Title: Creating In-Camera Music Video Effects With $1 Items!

And even if you run into an issue there, they also have award-winning customer support that is 24-7.
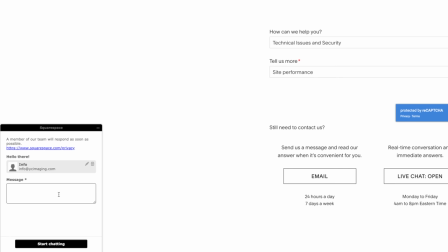487s
So if you ever find yourself in a jam, you can just hit them up right in the chat and they'll hit you right back. So for the people out there who are interested in taking their brand to the next level, make sure you guys hit up squarespace.com right now and start your free trial.
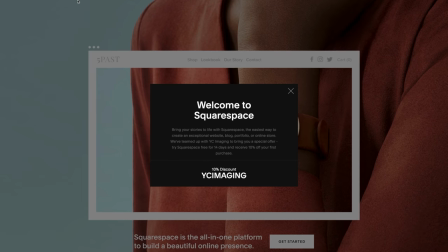500s
You can also head over to squarespace.com for slash YC Imaging for 10% off your first purchase. Link will be down in the description. The next thing that we're going to talk about is these reading glasses.
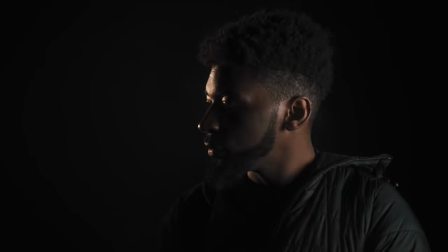512s
The effect from these was really dope as well I really enjoyed this so I forgot to mention all the effects that I did in this video were basically foreground items so I was using a 51.4 with a low aperture down to like a 1.8 and I would recommend if you guys are trying to do effects similar to this you use some sort of telephoto lens that has a fairly low aperture just so you don't see the images of the actual item right in front of the lens it's just gonna make it look way better so all this stuff was foreground me just basically waving this stuff in front of the lens I forgot to mention that so with this I just punched out the lens from these reading glasses and I just waved it in
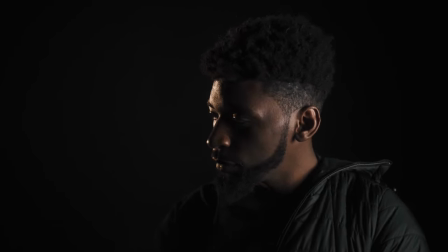546s
front of the lens and the effect that it gave off was very very similar to that of like a duplicate but it's
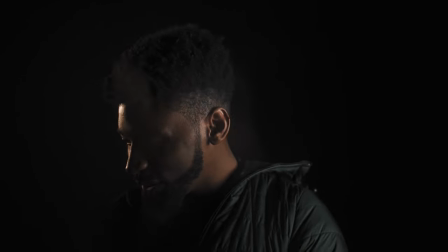552s
very soft and like blurry and it's very similar to that of what you see in a lot of like hot budget music videos so really dope effect right there for sure next thing that we're gonna talk about is this iridescent material that was on the folder I mean when I tried this I couldn't really get anything that I was feeling but Millie came up with a genius idea what she did was she put this in front of the camera and then she shined the flashlight at it and the colors that were coming off of the iridescent paper were coming back into the sensor and just
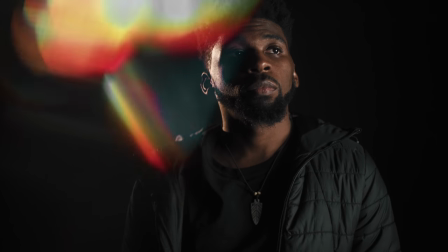580s
creating that RGB split effect onto the image which was really dope and the last but definitely not least this random sheet of pink rhinestones with this one I tried to do some stuff but wasn't really getting anything with Millie came with a genius idea again. So if you shine the flashlight at this You can probably see it right here.
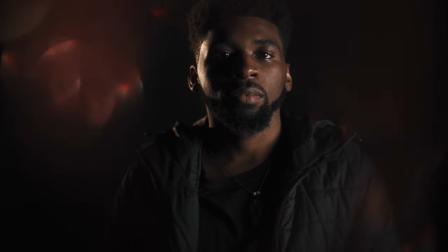600s
You can see it's kind of creating a sparkle So we did this towards the camera and that spark that was coming in just created a really dope Effect for the footage.
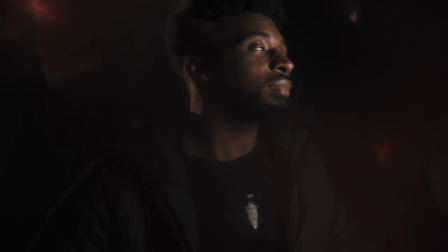609s
We ended up cutting out the middle part of this so you can kind of differentiate The subject in the shot as opposed to the effect around it. It's really dope. It's an acquired taste though It's got to be something that you're you're you're going for, you know But that's pretty much it man. All the other things were creating a very similar look of which the eyeglasses were creating. And I just felt like these look way better than all the other ones. So if you're looking for this like effect right here, just grab the reading glasses, don't get any of the other things.
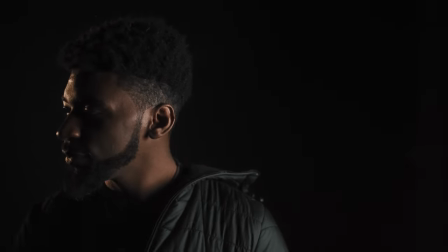637s
Hopefully this is some inspiration to you guys to go out and get creative. It doesn't cost a lot of money to be able to create some effects. And the really convenient thing about creating these effects in camera is that you don't have to go and add them in post.
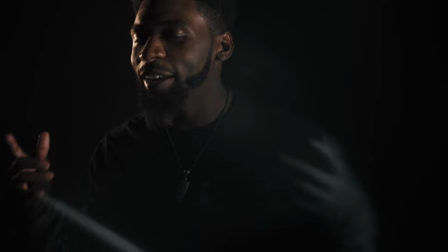649s
It's gonna speed up the process and it's gonna be original. All these effects are going to be original depending on how you want to apply them to your footage.
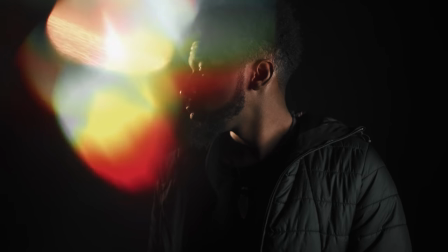656s
Everybody can use a flashlight, but you can make your shot original by flashing the flashlight faster or slower or from the top. All this stuff is going to be original, so I think that's a really dope thing about creating effects in camera. If you guys can do me one favor, I want you to go down to the comment section and let me know what was your favorite item from this haul? What created the effect that you liked the most out of all of these items? If you guys have any other questions about this, make sure to also drop that down in the comment section as well. If you're new here to this channel, consider subscribing. Drop this video a like if you enjoyed it, man. I'm out, guys. Peace.